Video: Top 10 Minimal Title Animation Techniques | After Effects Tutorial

If you edit video or work with motion graphics, there's gonna be a time where you're no doubt gonna have to work with titles. So in this video, I wanna share with you 10 title animation techniques that can help you produce amazing minimalistic titles and also do it very fast. Before we jump over to After Effects, I do have a bonus tip. If you're new to typography, I highly suggest working with just one font only. The reason why is because when you start mixing different fonts together, it's very easy to make your titles kind of amateur. So the font that I'm using primarily throughout this video is this font below. No, I'm not gonna pronounce it because I mispronounce fonts all the time and then I get called out for it. But if you're ready to get started, let's head over to After Effects.
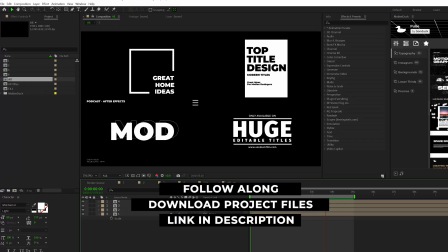(0:39)
All right, we're gonna be looking at these four really cool minimal title designs with a handful of amazing techniques to help you speed along in your title designs.
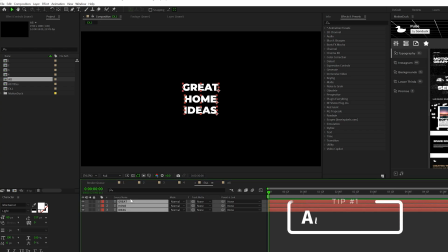(0:46)
So the very first tip that I have when working with titles is alignment. So you should determine right away how you want your titles to be aligned.
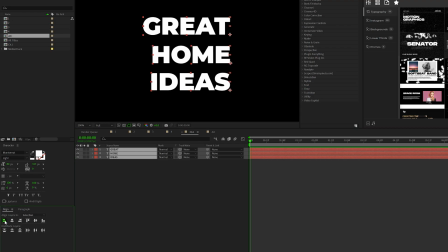(0:53)
So you can grab all your textiles, layers, and go to the Align tab, and you should use one of these alignment icons to align your titles however you see fit.
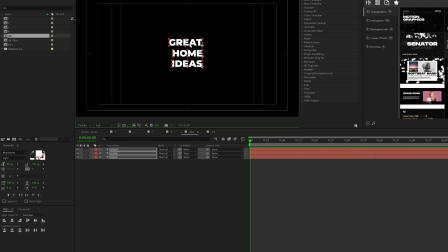(0:59)
I'm gonna do a right align for this. So a lot of people like to keep titles in the center of the screen, which works most of the time.
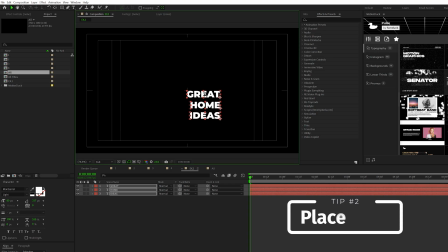(1:05)
But say if you wanna do something unique, let's say I wanna just randomly move this to the bottom right of our composition. If you're gonna do something unique like this, you need to make sure that you draw the focus to the titles. And to do this, I'm gonna create this line animation, which is very easy to do.
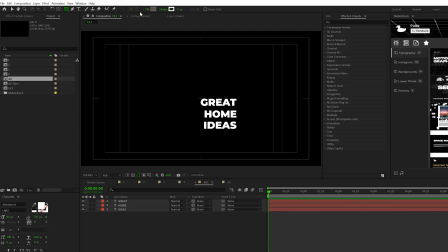(1:18)
All I'm gonna do is come here to the top, grab the rectangle tool, make sure fill is set to none, click okay.
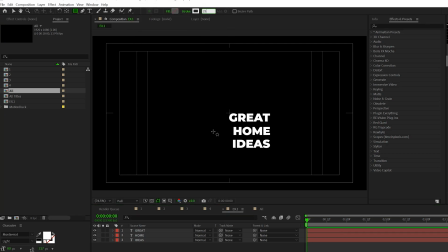(1:23)
So click on the word stroke, make sure it's set to solid color, and I'll use a stroke width about 25. And then all I'm gonna do is draw out this rectangle like so.
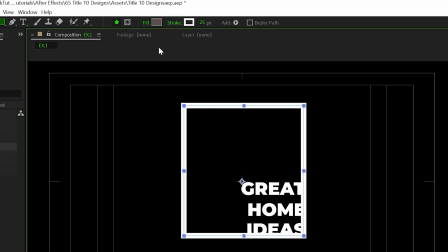(1:31)
And to remove the outline of the rectangle near our titles, all I'm gonna do is click on this tool creates mask,
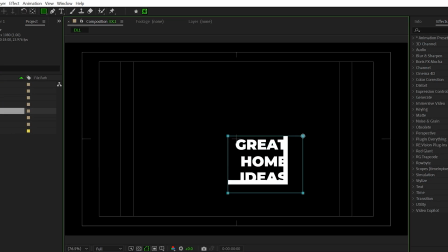(1:37)
and this will allow me to draw out a rectangle mask to highlight one area of that rectangle.
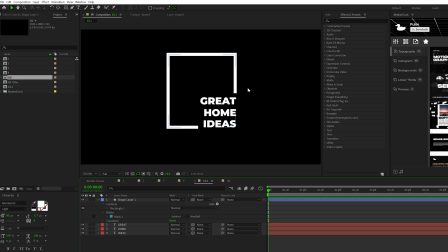(1:42)
Then I'll come here to the mask and set it to subtract. Okay, so now we have our design and it allows us to easily highlight these titles. So how can we quickly animate this? Well, we can animate any line very easily by going to add and add any trim paths.
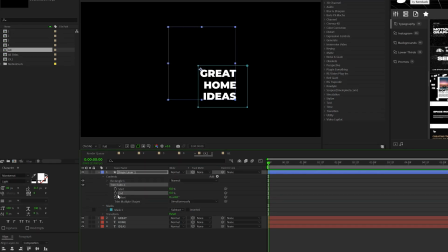(1:53)
You open it up, set the end to say 0%. And then we can add a keyframe for end, move forward in time, set it to 100%. And one thing I wanna do is make sure that the line starts here on the right. So I'll come here to offsets and I'll just move that over to right there.
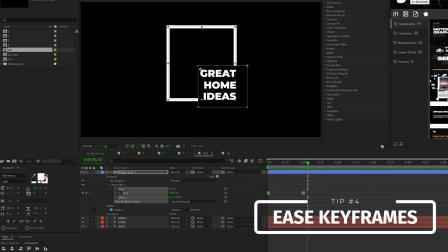(2:09)
And as always, you've watched my videos, I always select my keyframes, hit F9 to make them easy, ease, and go to my graph editor.
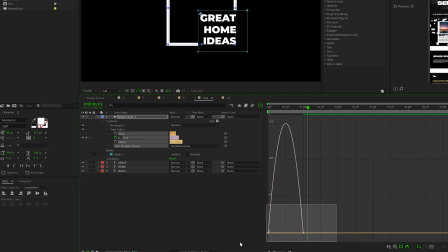(2:14)
I always use the speed graph and I just select my keyframes, bring in the handles.
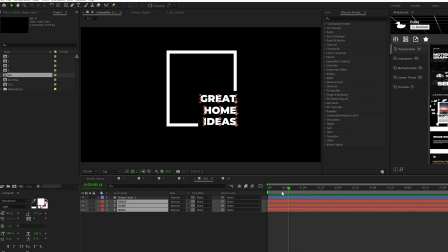(2:19)
And this will allow me to create a nice, unique animation. Now, when it comes to animating titles, I actually don't like doing this by hand anymore.
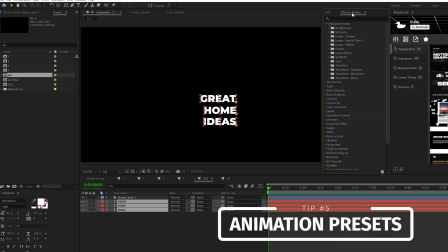(2:25)
I actually just like going to animation presets under the effects and presets window and go into text and go into animate in,
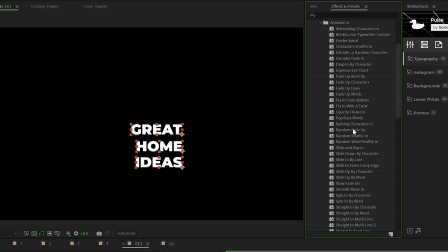(2:31)
because in the 2023 version of After Effects, there's a lot more animation presets that can save me a lot of time.
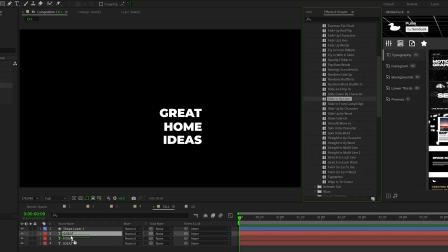(2:36)
So for example, I can select slide in by line and apply it to one of my titles. And if I hit U twice on my keyboard, it'll bring up all the affected parameters.
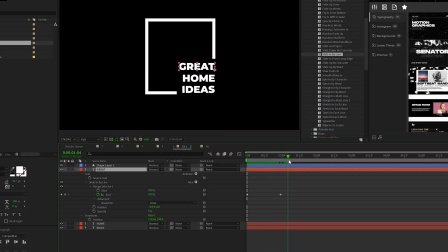(2:44)
And we'll see that this title animates in from the left. But let's say I want this to animate in from the right. All I need to do is go to that position value and drag it over here to the right. And here's what we have. We can then take the keyframes, move them in so the animation will be a little faster, and then you can apply, you know, easy ease in any other graph editor animation that you wish to apply.
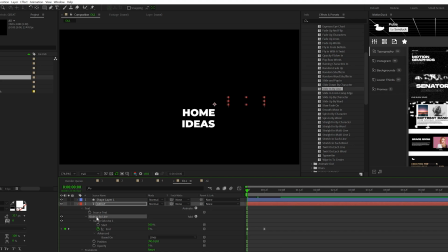(3:03)
And then when we're done, we take our slide in by line preset, you copy it, and then you can paste it to the other two layers. And then you just offset these layers in time so they don't come in at the same exact moment. And here's what we have.
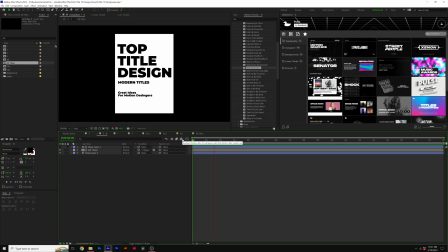(3:15)
Boom, boom, boom. It looks awesome. Moving on to our next title design, we have a lot of cool techniques in this one because we want to accomplish building a title incredibly fast, but also talk about title hierarchy when you're working with a lot of information. So we have a handful of titles here.
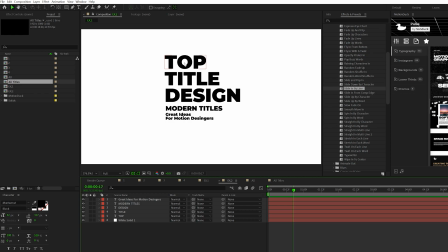(3:27)
When you're working with a lot of information, you want to create a hierarchy of that information. So for example, your most important information should be the largest and the boldest when you're laying out your titles. And you'll see everything here is left aligned because it's easy to read alignment left titles rather than it is to read,
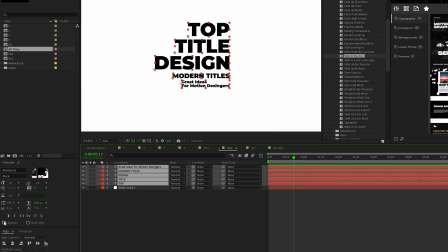(3:45)
you know, center titles or even right aligned titles, because we read from left to right. So when you have a lot of information, I generally like to keep things from left alignment.
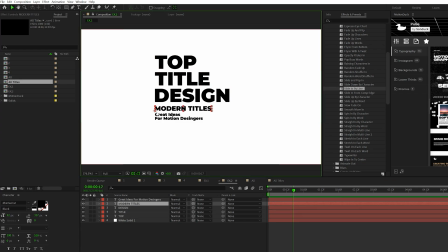(3:53)
And then we have this hierarchy where the most important information you see at the top, we have our subtitle or secondary information, and then maybe you have a lot of extra text that needs to be read. Well, then you can put that at the bottom and in a smaller font. So how can we quickly animate this?
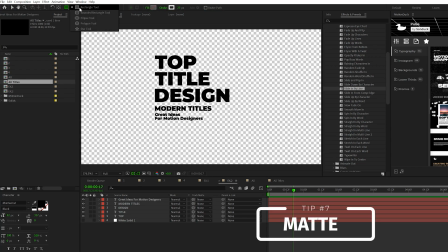(4:07)
Well, I'll come here to top, grab the rectangle tool.
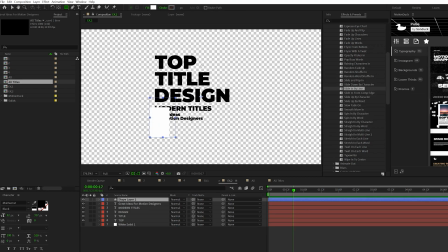(4:09)
I'll make sure fill is turned on this time and stroke is turned off, and I'm just gonna draw out this rectangle box and I'll put it underneath everything.
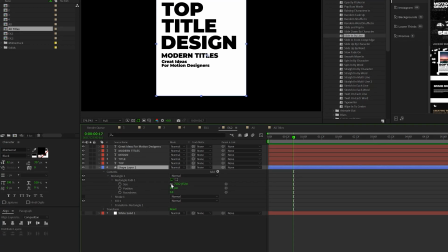(4:16)
And I'll open up the rectangle one, go in the rectangle path, and I can break the chain for the size and I can readjust the size of this box however I see fit. And you can break up the hierarchy of information by say bringing one, the smaller text, and bring it down and creating this like gap here.
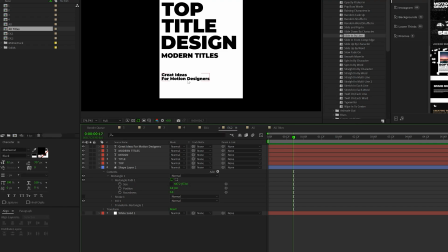(4:29)
And that'll just kind of make it easier to read everything. But we can actually use this box to animate all the titles in really fast. So what I'm gonna do is come here to begin of our timeline, add a keyframe for size, move it forward in time, and then set the size Y value to 0.
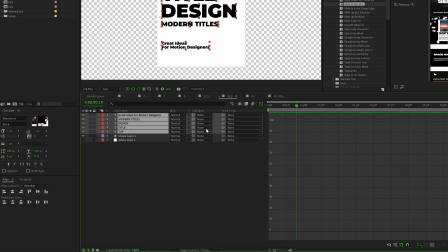(4:43)
And then what I can do is take all my titles, toggle switch to modes for the track mat, and set the track mat to that shape layer that we just created.
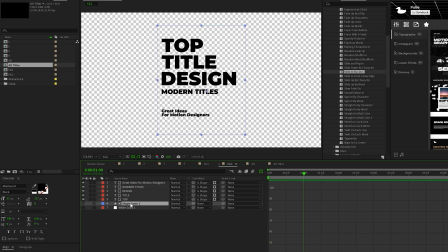(4:49)
So now the titles will only be revealed on by the shape layer. But then I can take my shape layer, go to edit, duplicate, and turn the duplicate layer back on.
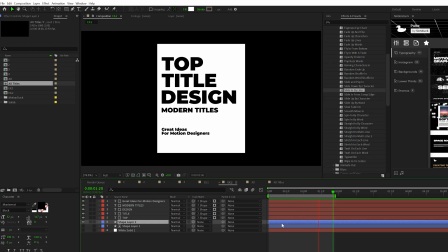(4:57)
So now our titles won't be there and it'll be revealed in by the box. So this is a quick way to display a lot of information and animate it in really quick.
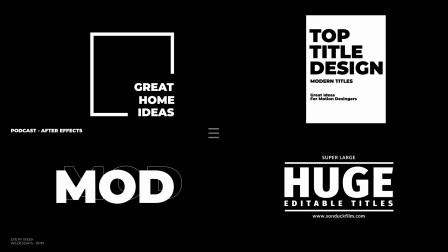(5:04)
Before we move further into the video, we have a sponsor, and that's us.
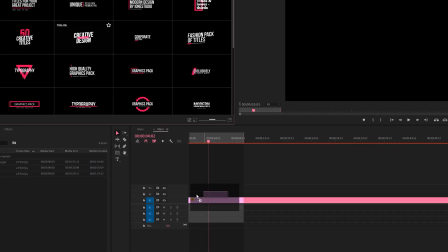(5:08)
If you use After Effects or Premiere Pro, then be sure to check out our Motion Duck extension, which has over 20,000 editable templates for your projects.
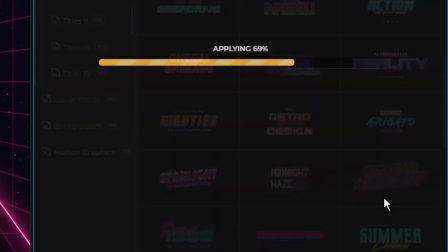(5:16)
For example, you can browse, import, and edit templates all from the Motion Duck extension.
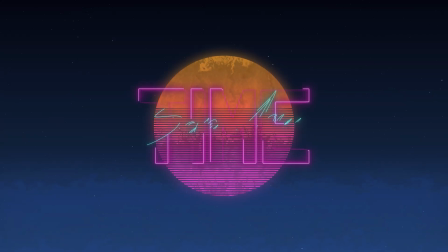(5:21)
So you'll be able to save hours of time on every project while producing high quality work.
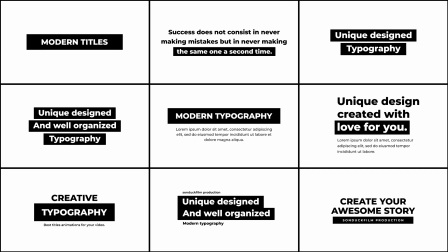(5:25)
You can also download our free 100 template pack with the links in the description below.
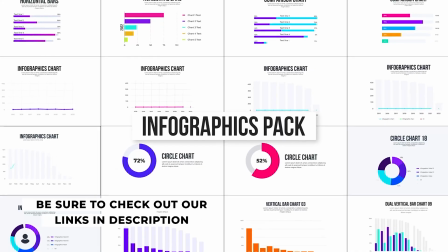(5:30)
And if you purchase anything from our website, you will be supporting our channel, so thank you very much.
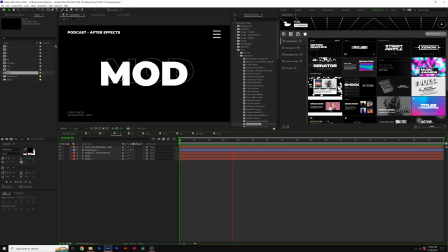(5:35)
So in our third title example, we have a lot of cool techniques because this is all about working with big titles and also adding in some extra details around the sides.
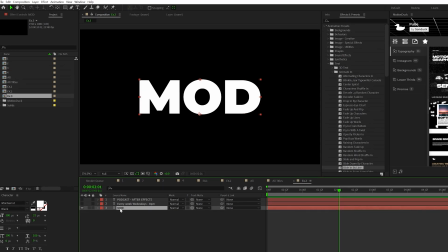(5:42)
So when you're working with a big title, there's a lot that you can do, but you know, here's a cool idea. What you can do is take this layer, go to Edit, Duplicate, and it'll come here to our title window, and we can turn it into a stroke by clicking the Swap Fill Stroke icon.
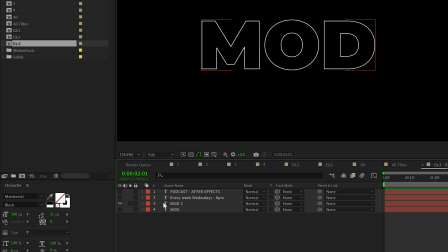(5:55)
And then you come here to the Stroke Width icon, and we can set down the Stroke Width to maybe like 3 or something. And then we keep our original title on, grab the stroke layer, and kind of just offset it.
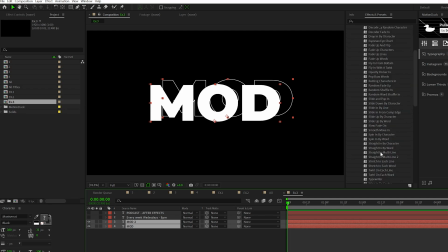(6:03)
And to quickly animate this, I'll go back to our Animate In folder, and we can grab, and I'll grab the Opacity Flicker and apply it to both layers.
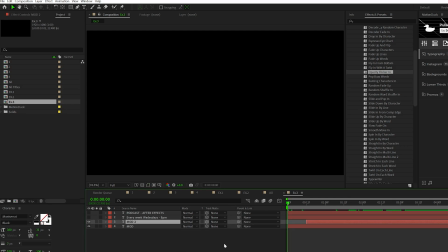(6:10)
And then I can offset the layers in my timeline. And just another example how you can quickly animate in your titles.
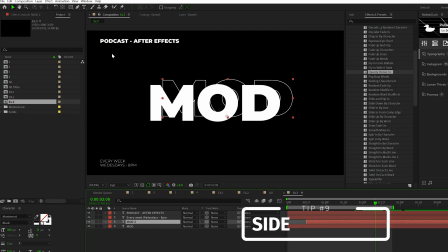(6:15)
Another thing you can do is if you have some secondary information, you know, you can place it around the sides of your composition, and it's completely up to you if you wish to do that.
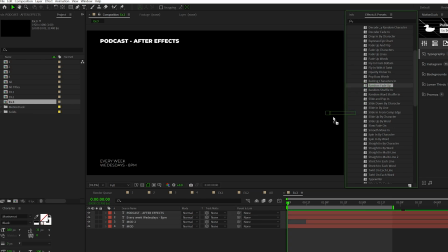(6:23)
And then you can add some more animation presets. So one of my favorite animation presets is random fade up, and I'll apply it to the top title. I just like how that looks.
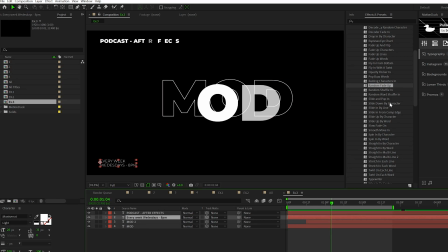(6:31)
And then I can apply another one to the bottom title. I can do like slide up by word, and awesome.
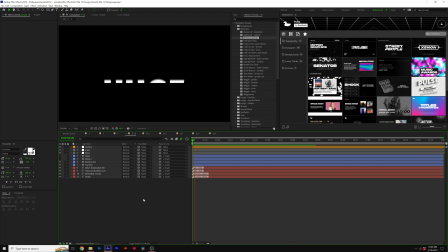(6:36)
So we can add a lot of information and quickly animate everything fairly quick. So this last title example is gonna be essentially like a nice recap of everything we talked about,
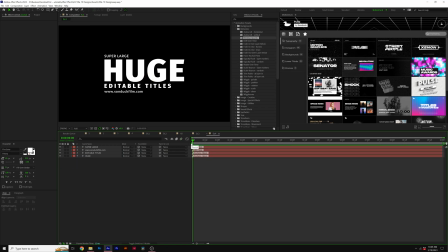(6:43)
but also recapping the thought process of putting together a awesome title design with a little bit of information.
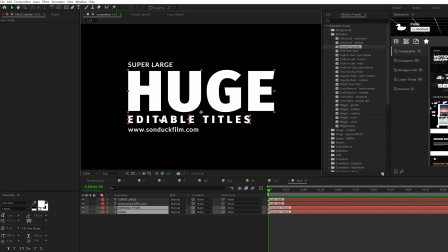(6:50)
I'm actually using two fonts here to kind of mix up the design, which I think looks great if you're using two fonts from the same family. So these are all sans serif fonts. And the one I'm using here is Fire Sans Heavy, and the other ones are Lotto Bold.
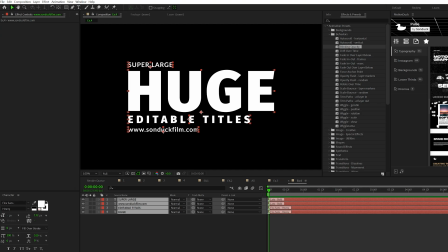(7:03)
So as always, determine if you want your titles to be left, right, or middle aligned. And for this one, I'm actually gonna use middle alignment. But if I'm gonna use a middle alignment, I wanna make it easier to read. So I'm gonna add some graphics into our title.
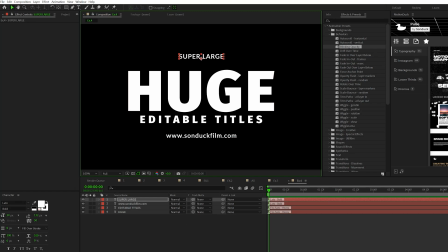(7:16)
So to do this, I'll take my two titles here at the top and bottom, move them apart so I can have some space for a line, grab the pen tool, and I'll draw a straight line like this. I can increase the stroke width. And then what I can do to quickly animate this, instead of using a trim path, I can just hit S on my keyboard for scale, add a keyframe, move it forward in time, break the chain,
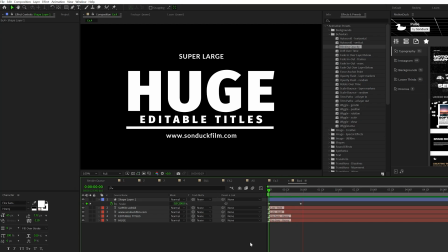(7:33)
and set the X scale to 0%, and this will just be a quick way to animate the title. Go ahead and make them easy ease keyframes. Then take your shape layer, duplicate it, we can bring it up, and then I can just readjust my titles. One thing you'll notice is that these lines are the same width as my main title here.
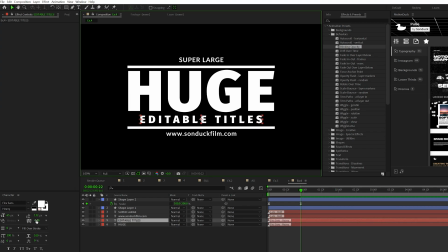(7:50)
And to make my subtitle here the same width, what I can do is also just increase the tracking of my title to make sure it's the same width of that central title. And in my opinion, having that congruency is gonna make things a lot more readable. And that's one thing you should be thinking about when you're designing titles.
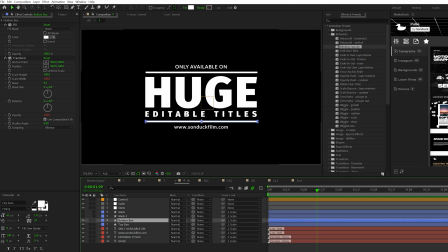(8:02)
So how can we quickly animate everything in a unique fashion? So let's say we want our two main titles to kind of animate in from each other and then have these two top titles animate in from the line.
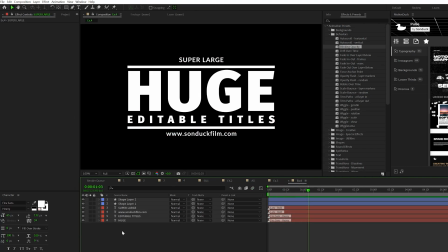(8:11)
Very easy to do this. What we'll do is select all of our layers, hit P on keyboard for position, add a keyframe. We'll go big in for our timeline.